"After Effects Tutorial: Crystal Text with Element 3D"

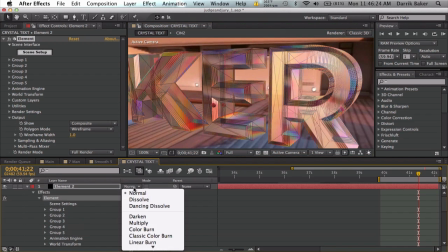498s
But still not very shiny, so just set this transfer mode to screen.
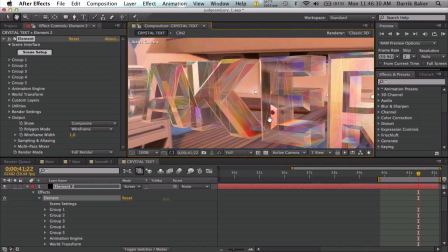504s
Get some cool lines, make it more 3D. And if you want to go real crazy, set it to add. Boom, look at that. And yeah, so wireframe on top makes it even more crystally shiny.
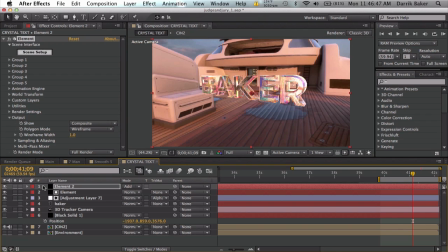519s
And yeah, that is it. Okay, back to the original video. That is pretty much it for this crystal text.
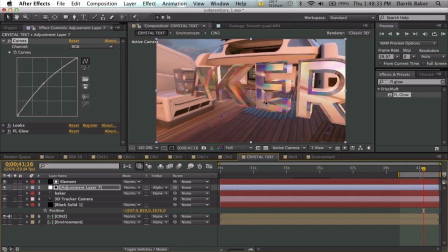527s
I know it doesn't look perfect, but I like the cool colors with the environment and then the bevel and the drawback faces and everything. Make sure you have all that. And the force opacity is really what sells it to make it see-through.
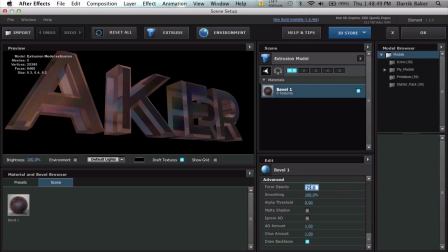543s
Without the force opacity, remember, it just looks like silver.
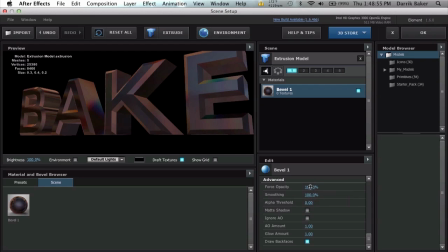549s
So, force opacity. Boom. Anyways, that's about it.
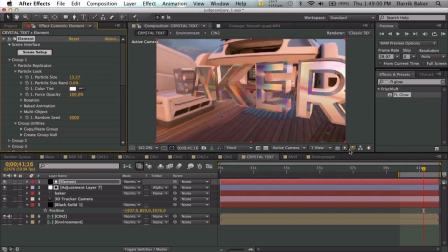555s
Be sure to like the video. If you have any questions, feel free to leave a comment. Hit me up on Facebook or Twitter. You can probably, let me try this out real quick.
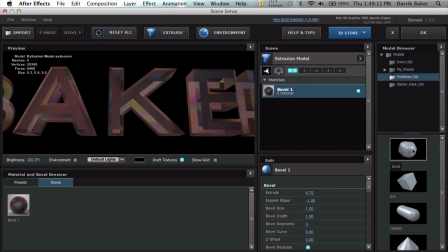565s
Let's go to primitives and blob. Let's click on this blob guy.
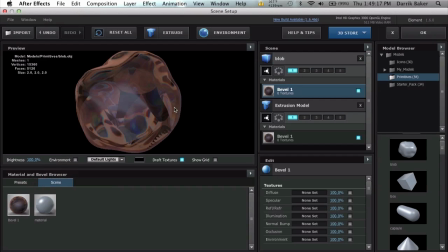571s
And let's copy this material and put it on. Whoa, you know what this looks like? This looks like a soap bubble. That is pretty cool. That's what I was going to try earlier. Let me turn this off. Wrong one.
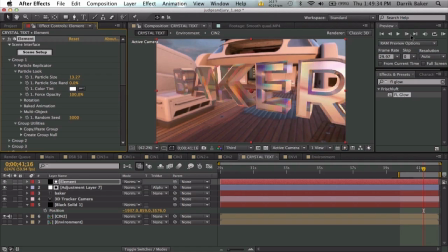588s
Boom, boom, boom. Oh yeah, soap bubble.
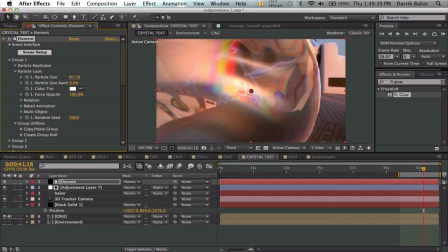594s
And it's actually kind of see-through. That's pretty cool.
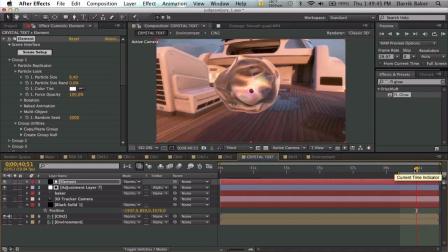598s
So maybe you guys can apply this and make your own cool stuff, kind of like this little so bubble thing. But yeah, supposed to be crystal text, but whatever. Have fun. If you make something, leave a video response, and yeah. That is it. Alright, like and favorite and all that good stuff. Okay, peace!